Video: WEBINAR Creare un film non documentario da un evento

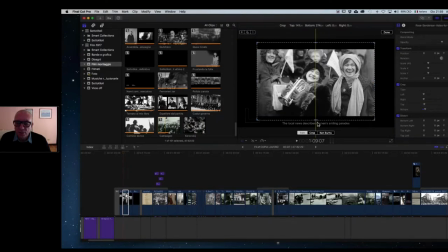2964s
Ecco, guardate, questa è l'immagine originale, immagine originale, quindi avremmo anche potuto utilizzarla così nella sua totalità, ma non avremmo mai ottenuto l'effetto invece
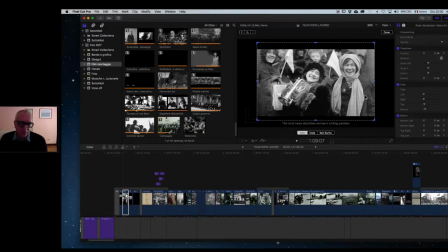2982s
di quel dettaglio che ci mostra poi il sorriso. E se fossimo partiti dall'immagine generale per arrivare poi al sorriso, non avremmo avuto lo stesso effetto.
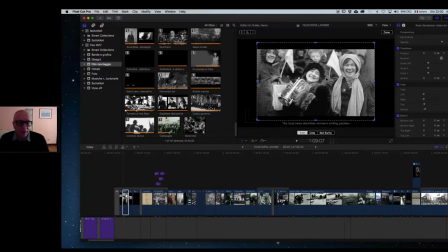2995s
E queste sono cose che naturalmente un po' vengono dall'esperienza, chiaramente, così dalla sensibilità anche di volere a tutti i costi ottenere un determinato risultato e quindi perseguire questo risultato, ma anche dalla sperimentazione mentre si costruisce.
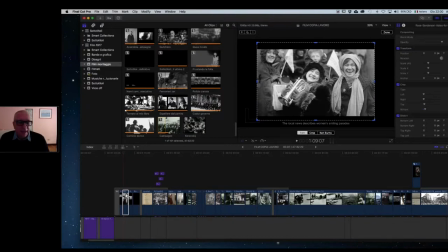3014s
E non bisogna mai, mai prendere per buona la prima soluzione. Bisogna avere anche il coraggio di tagliare tutto e rifare questi pochi secondi fino a che quello che noi,
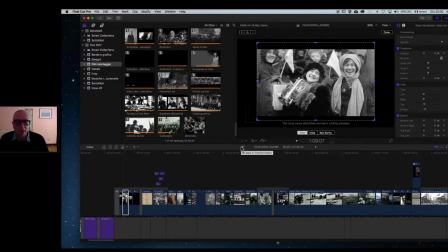3028s
il risultato che otteniamo, non sia esattamente quello che ci soddisfa completamente. E invece, se andiamo più avanti,
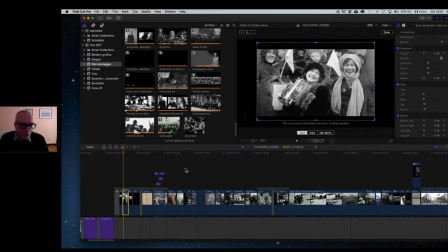3041s
ancora una cosa relativamente a questa immagine, non è finita qui perché ci sono le bande nere.
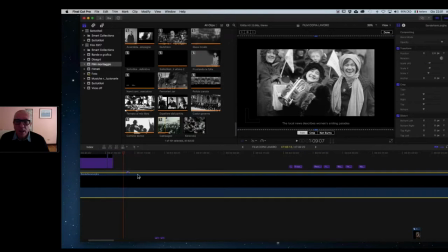3050s
E quindi, ecco, tolte le bande nere, vedete che questa immagine è ancora più ampia risulta.
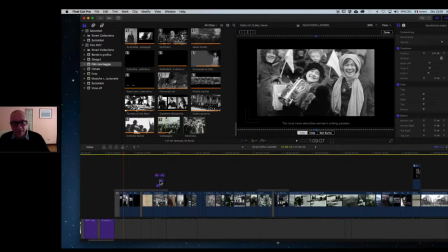3062s
Quindi proprio veramente l'abbiamo tagliata e abbiamo preso solo alcuni
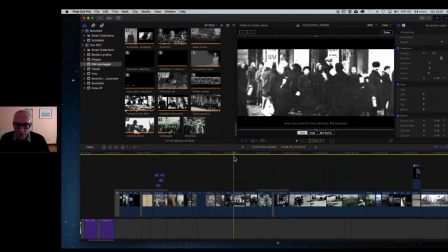3069s
aspetti e eccolo qua, questa è la coda che noi abbiamo visto,
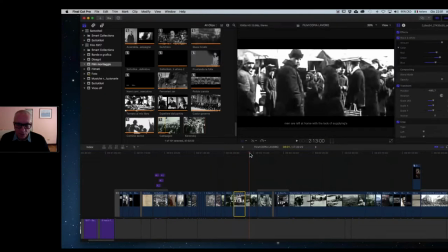3076s
ecco la coda che confluisce, poi c'è uno stacco con che abbiamo esaminato prima,
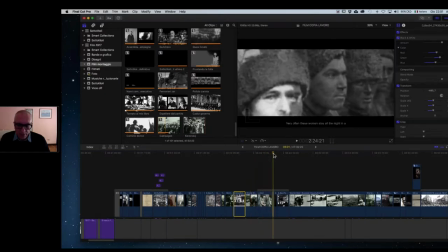3084s
l'uomo, il soldato, eccolo qua, e poi ecco questa.
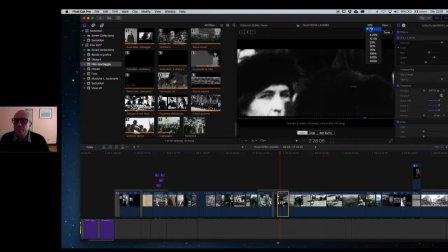Questa donna, e qui voglio mostrarvi, quindi riduco al 6%, e qui vi voglio mostrare, spero che si veda, che capiate anche quello che vi mostro adesso,
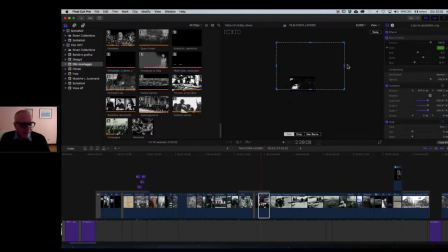3108s
vi voglio mostrare la rilevanza del taglio che ho effettuato per mostrare questo passaggio, perché l'immagine, vedete, la fotografia è così ampia,
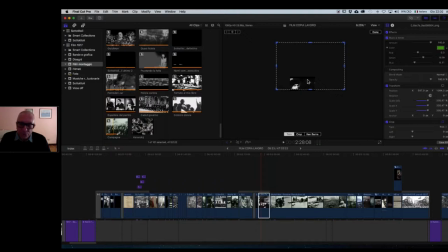3123s
ma di questa fotografia ne ho preso solo un piccolissimo fotogramma. Adesso la porto giù tutta perché, e ve la mostro, perché la fotografia iniziale era questa.
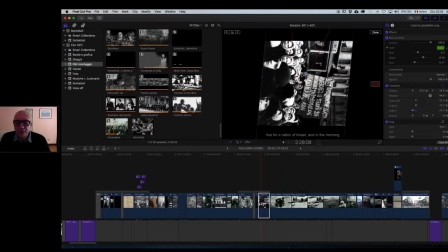3144s
Sì, la vedete al contrario. Eccola qua. Allora, questa era la fotografia iniziale.
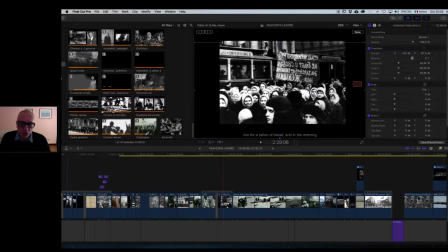3153s
Che cosa ha colpito di questa immagine? Intanto tanti occhi, lo vedete, tanti occhi. Parlano tutti questi occhi. Sarebbe stato interessante poter prolungare, ma non volevo creare un film di un'ora e mezza.
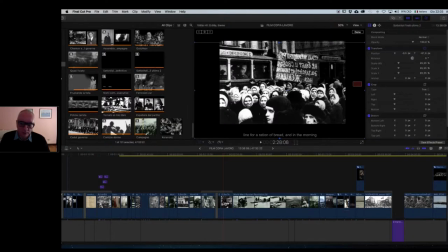3171s
Prolungare proprio la scena su questi occhi. Ma questi sono straordinari, guardate questi. Quindi ecco che ho preso solo
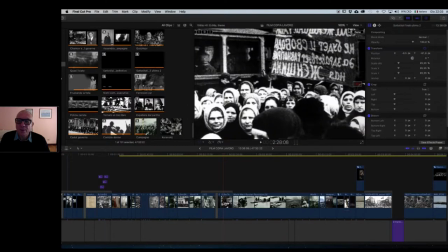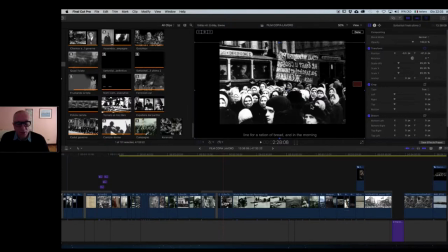3189s
questa, il suo volto, con l'espressione dei suoi occhi. E poi naturalmente rispetto al soldato guardava da un'altra parte, vedete? Ecco, non era buona non è questo incrocio quasi contrapposto tra il suo sguardo e questo.